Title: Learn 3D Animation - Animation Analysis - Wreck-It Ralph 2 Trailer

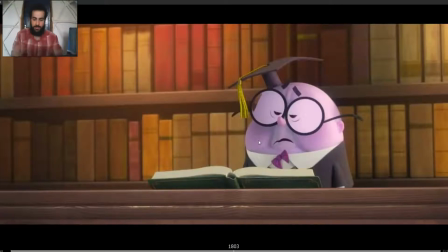733s
He finished to settle to the pose.
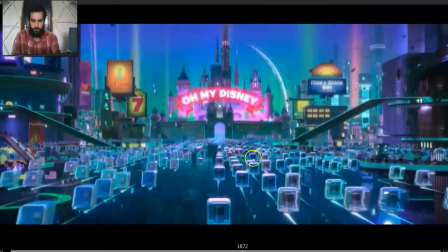739s Oh, I only found one result. Oh, come on.
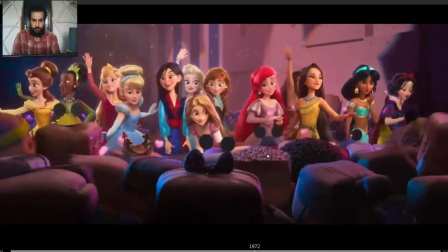744s Princesses and cartoon characters barf.
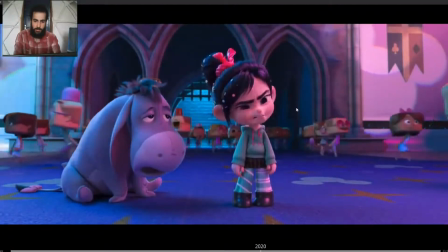749s
And here just wanted to point out, look at the blink, how the first frame is really clean.
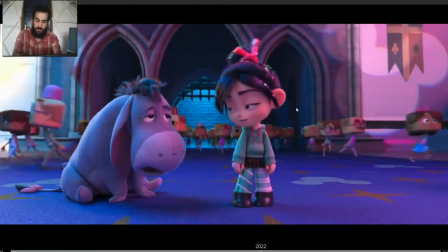754s
We see the eye completely. It's not like we see the white of the eye. We can see the eye from the first frame, and we can see how she's looking at him from the first frame.
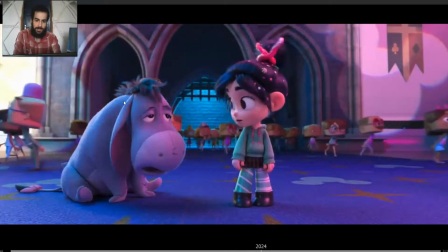765s
Then she finishes to open the eyes, and we can see how the eyebrows and the eyelids is into the pose. So we have first frame, then open, huge spacing, and then small, then medium spacing, and then small spacing.
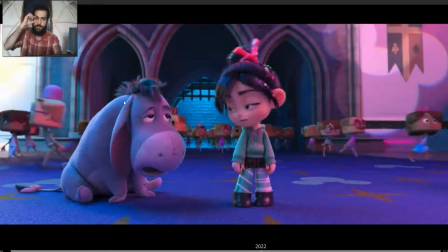781s
So you have one frame, medium spacing, big spacing, medium spacing, and settle. And you can see how the eyes are locked in the place. It's not like as she moves the head, the eyes are moving.
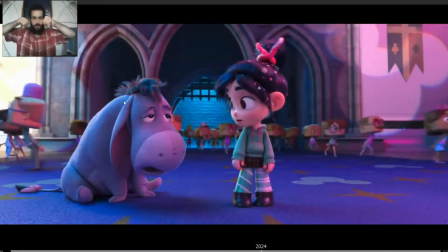793s
The eyes are focused and the head can move wherever she wants, but the eyes are locked. You can see also how the hands, the body readjusts to the pose.
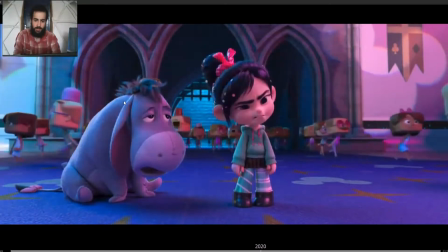805s
It's not like just the head is moving. The whole body readjusts to the pose.
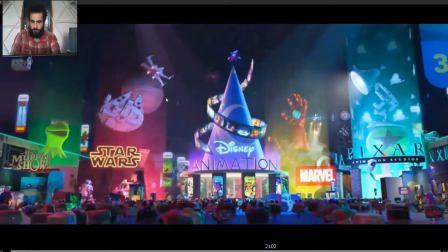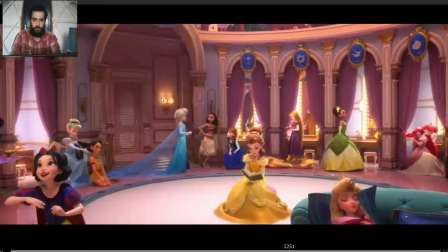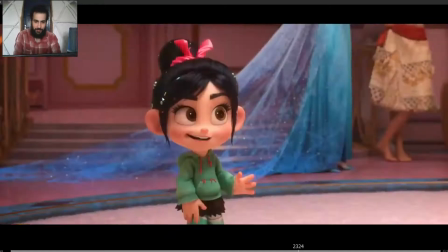821s Hi.
Okay, first thing, notice how she arrives to the scene.
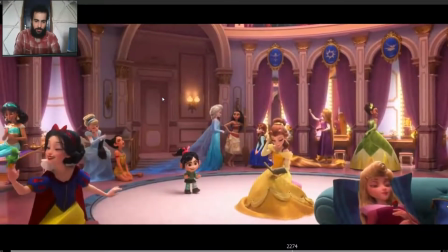829s
So arriving, boom, settle. You can see how the body settles.
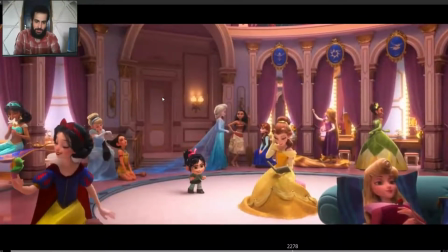835s
So it's like the wave motion, hips, torso, head. So it's like woo.
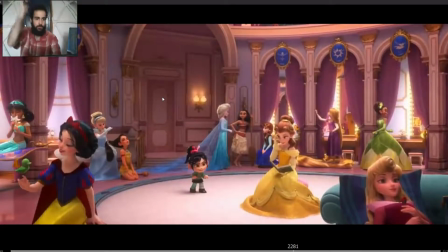840s
It's like a whip kind of motion, woo, and settle. She looks around.
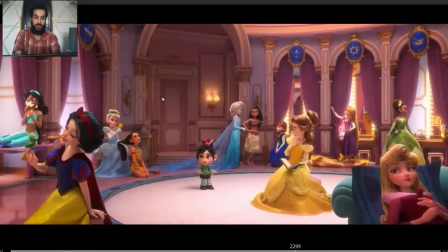847s
She realizes, oh, where am I? And then changes pose, like trying to look more delicate as she's around all princesses.
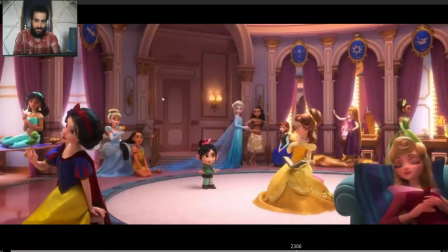857s
And then
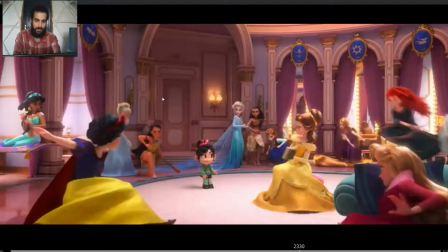861s hi.
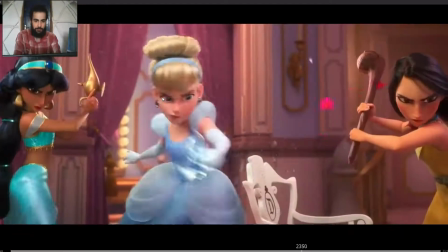866s
Cinderella with the thug life. So see how she breaks the shoe.
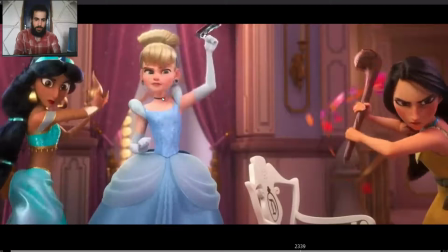873s
Boom. The body drops down. Boom.
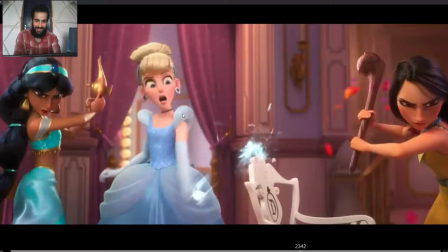878s
Look at the wrist here. Boom. Look at the fluid arc. Boom.
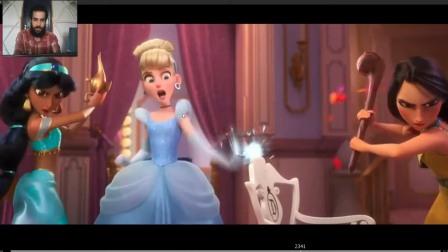884s
So she's doing two actions here, but see how the inertia from finishing one action flows into the anticipation for the next action.
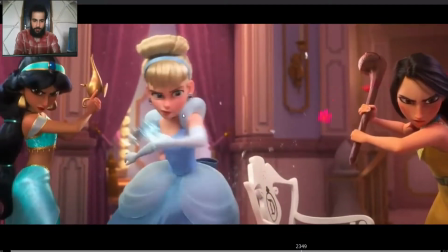895s
the elbow leads, and boom, the arm straightens.
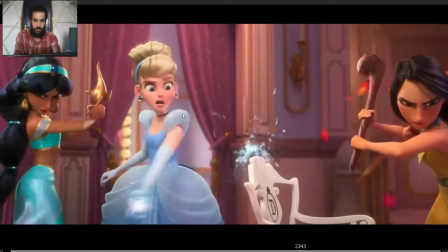901s
But you can see how they connect the two actions together.
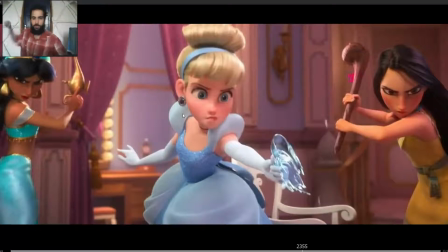905s
And it's not like the two actions are happening at once, but you have one action, a little hold, and boom, the next action.
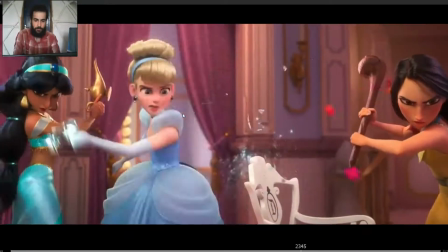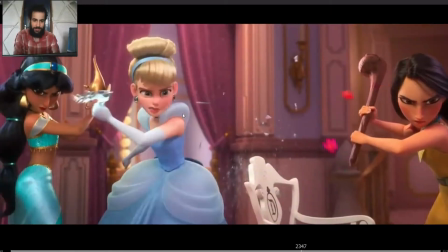919s Whoa!
And also, look how she doesn't just hit the pose and that's it.
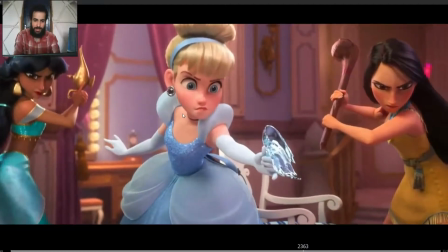926s
She hits the pose, and then as she settles to the pose, there's a small pause, and then a readjustment on the pose,
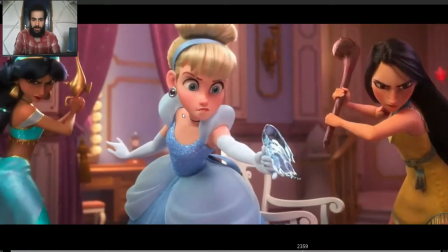935s
like a bit more threatening of a pose, like like I'm still threatening with a broken shoe.
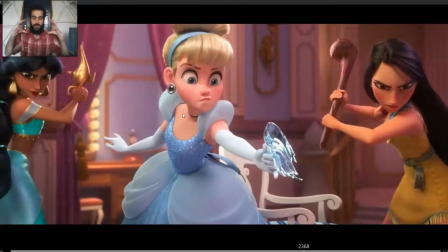944s
You can see how the facial expressions get stronger. So the jaw moves forward a bit more. The eyes open a bit more.
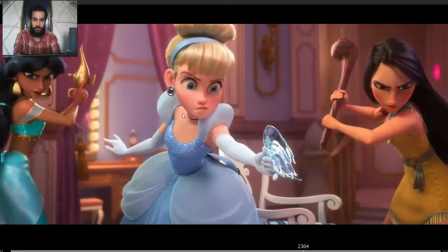955s
So you have that contrast, that variation. So you have fast movements, settle, pause, and then a tiny bit of a movement.
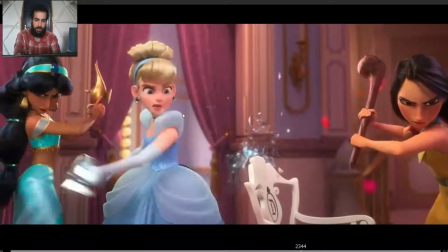970s
And then another thing that I liked is how
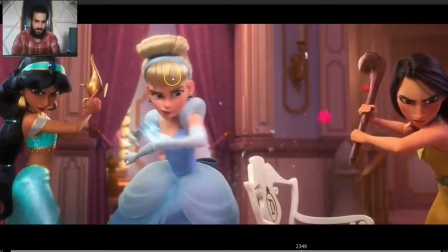976s
see how the face, look at the line on the face, the line of action.
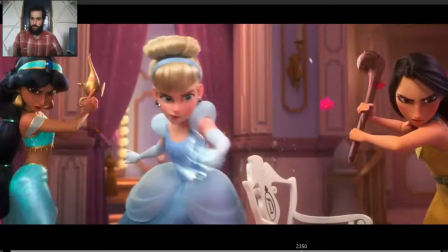981s
Also, when you pose in your character's face, you always want to have a line that flows from the middle of the forehead to the nose to the lips. So you don't want to have the lips to one side and then the nose pointing to the other side.
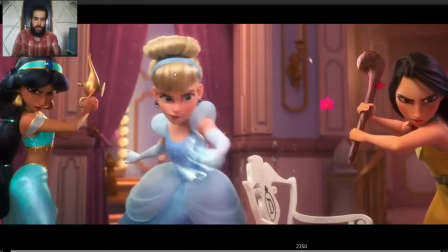998s
So you always want to have that fluid line. So for example, here you can see how they exaggerated. You can see how the nose is bending to the side, the jaw is bending to the side. You can see that fluid line, mouth, nose, and forehead.
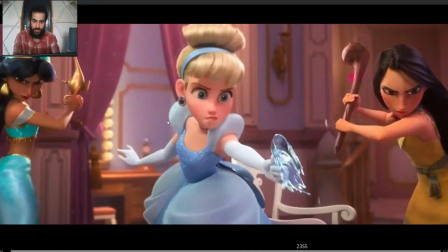1014s
And as she gets to this pose,
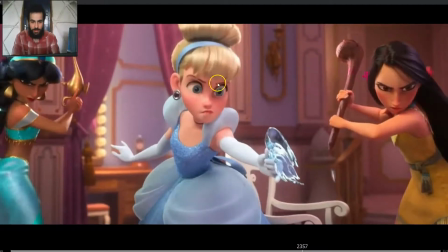1017s
you can see how they changed the line of action on the face to be to the other side.
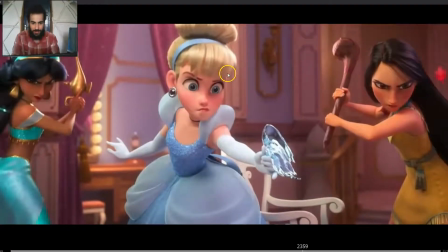1023s
And also notice how the line of action also flows with the arm. So you could draw a line of action from the forehead, nose, mouth, and arm. So you can see how everything is connected. Beautiful line of action flowing from the arm to the head and the face.
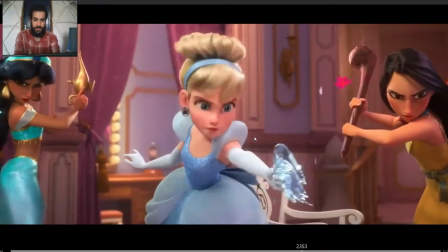1041s
And then, but I also notice how, so here is dragging, and then as she stops, the jaw moves to the other side.
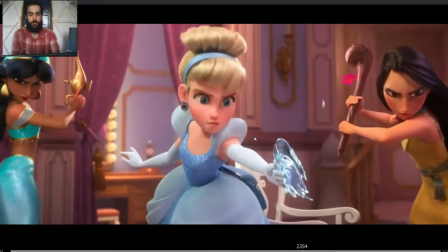1050s
So not only this pose,
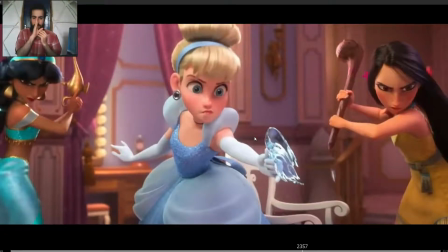1052s
this jaw moving to the other side and changing the line of action of the face is gonna add a lot of contrast, add variation.
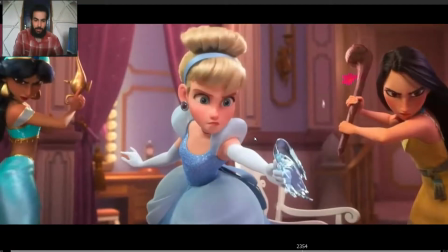1059s
But as they animated, so it's not like this, the jaw is like that in this frame.
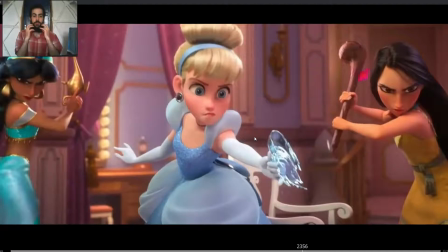1067s
The jaw starts to change as she stops. So it almost feels like the jaw was dragging back, and then as she stops, the inertia of the jaw, boom, makes the jaw rotate to the other side.
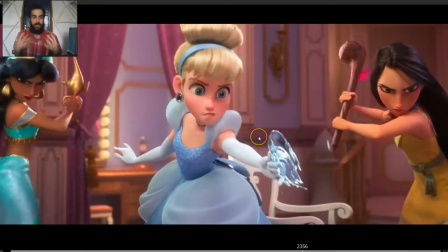1079s
Although it actually conveys the emotion, they time it out so that it almost feels like it's reacting to the inertia.
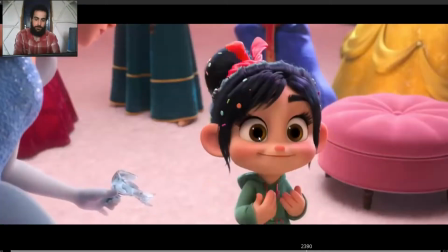1089s Whoa, ladies, I'm a princess too.
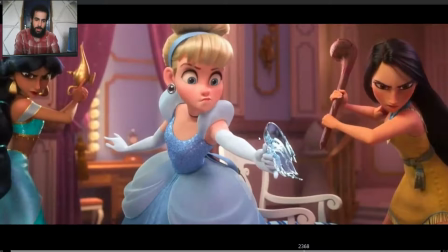1091s
Also, look at the lips here, how the squash of the lips and then relaxing of the lips. It's really subtle, but it's not like they get to the extreme pose and they hit the pose and that's it. But there is always that settle, like and a bit of settle.
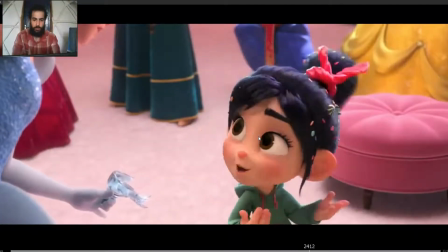1112s Whoa, ladies, I'm a princess too. What kind of a princess are you?
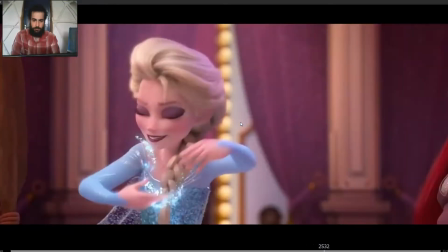1116s Do you have magic hair? No. Magic hands? No. Do animals talk to you?
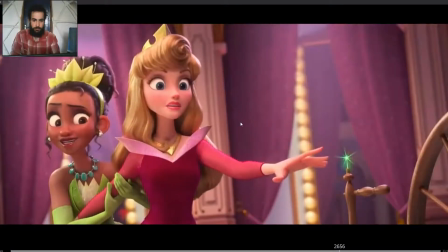1122s No. Were you poisoned? No. Cursed? No. Kidnapped or enslaved? No.
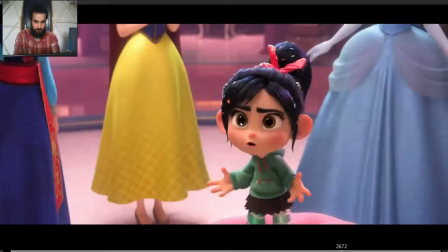1127s
Okay, here, thing that I wanted to point out, look at the shoulders.
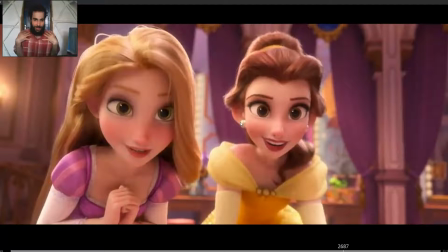1132s
So how they use the shoulders to create the squash and stretch poses, and that overlap between the head and the torso.
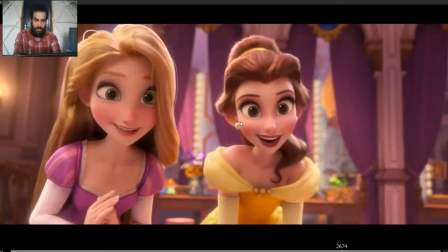1141s
So you have that. So they lead with the head, and then as they lead with the head,
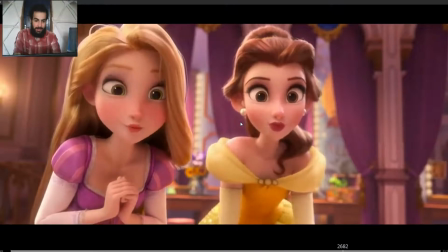1150s
then the shoulders come up, and then the head starts to come down, and then the shoulders come down.
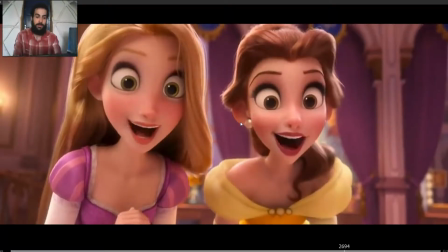1156s
So you have head, shoulders, and then the shoulders come back up again.
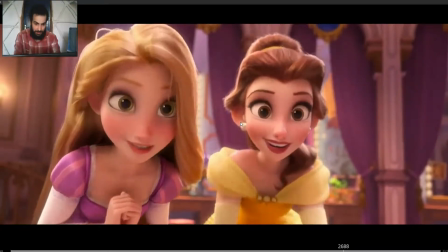1164s
So head, shoulders, and head, shoulders.
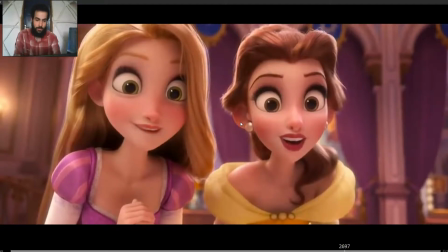1169s
So it's head, shoulders. The shoulders seem to be following the head all the time, and you can see the hands as well.
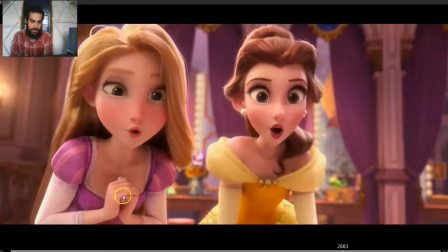1176s
So the head leads, the arms, the hands stay in the same place.
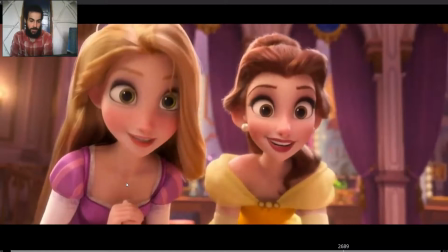1180s
Then movements in opposite directions, and then the hands come back again.
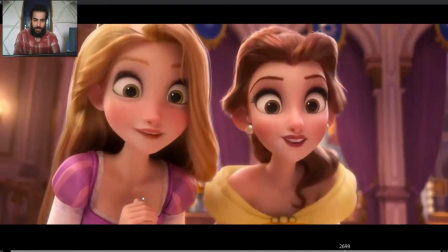1186s
So you have that overlap between the different parts of the body, and that movement in opposite directions that always add appeal to the animation, right? No, are
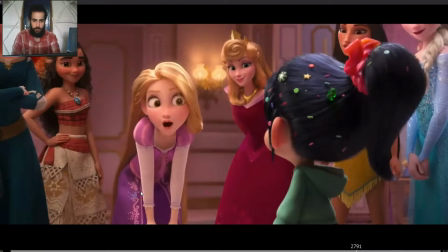1195s Should I call the police? Do people assume all your problems got solved because a big strong man showed up?
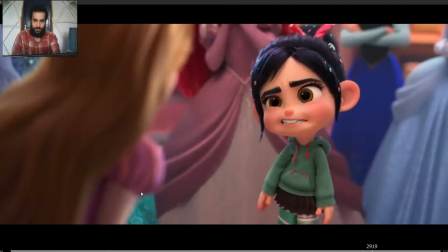1201s Yes! What is up with that?
This one is really great.
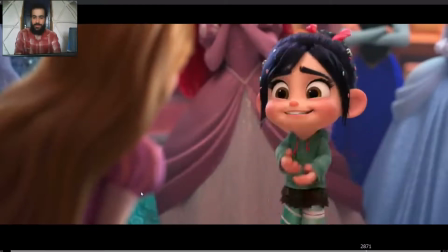1206s What is up with that?
So you can see how she hits all the accents.
Yes, what is up with that?
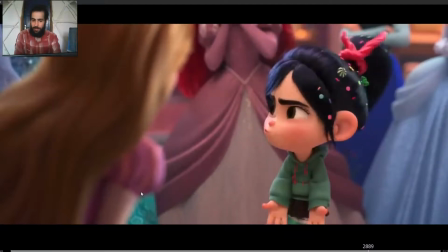1213s
But are not really, many of them are not specific accents.
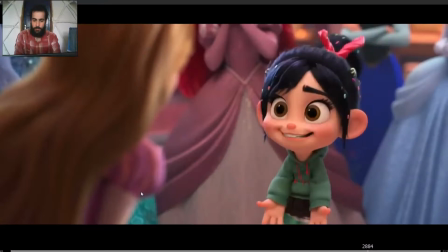1217s
So look, so yes, obvious accent.
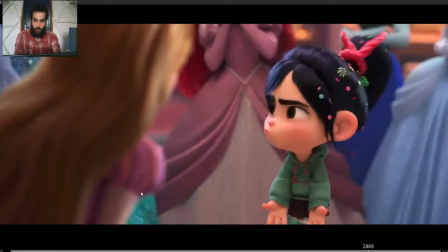1223s Yes, what is up?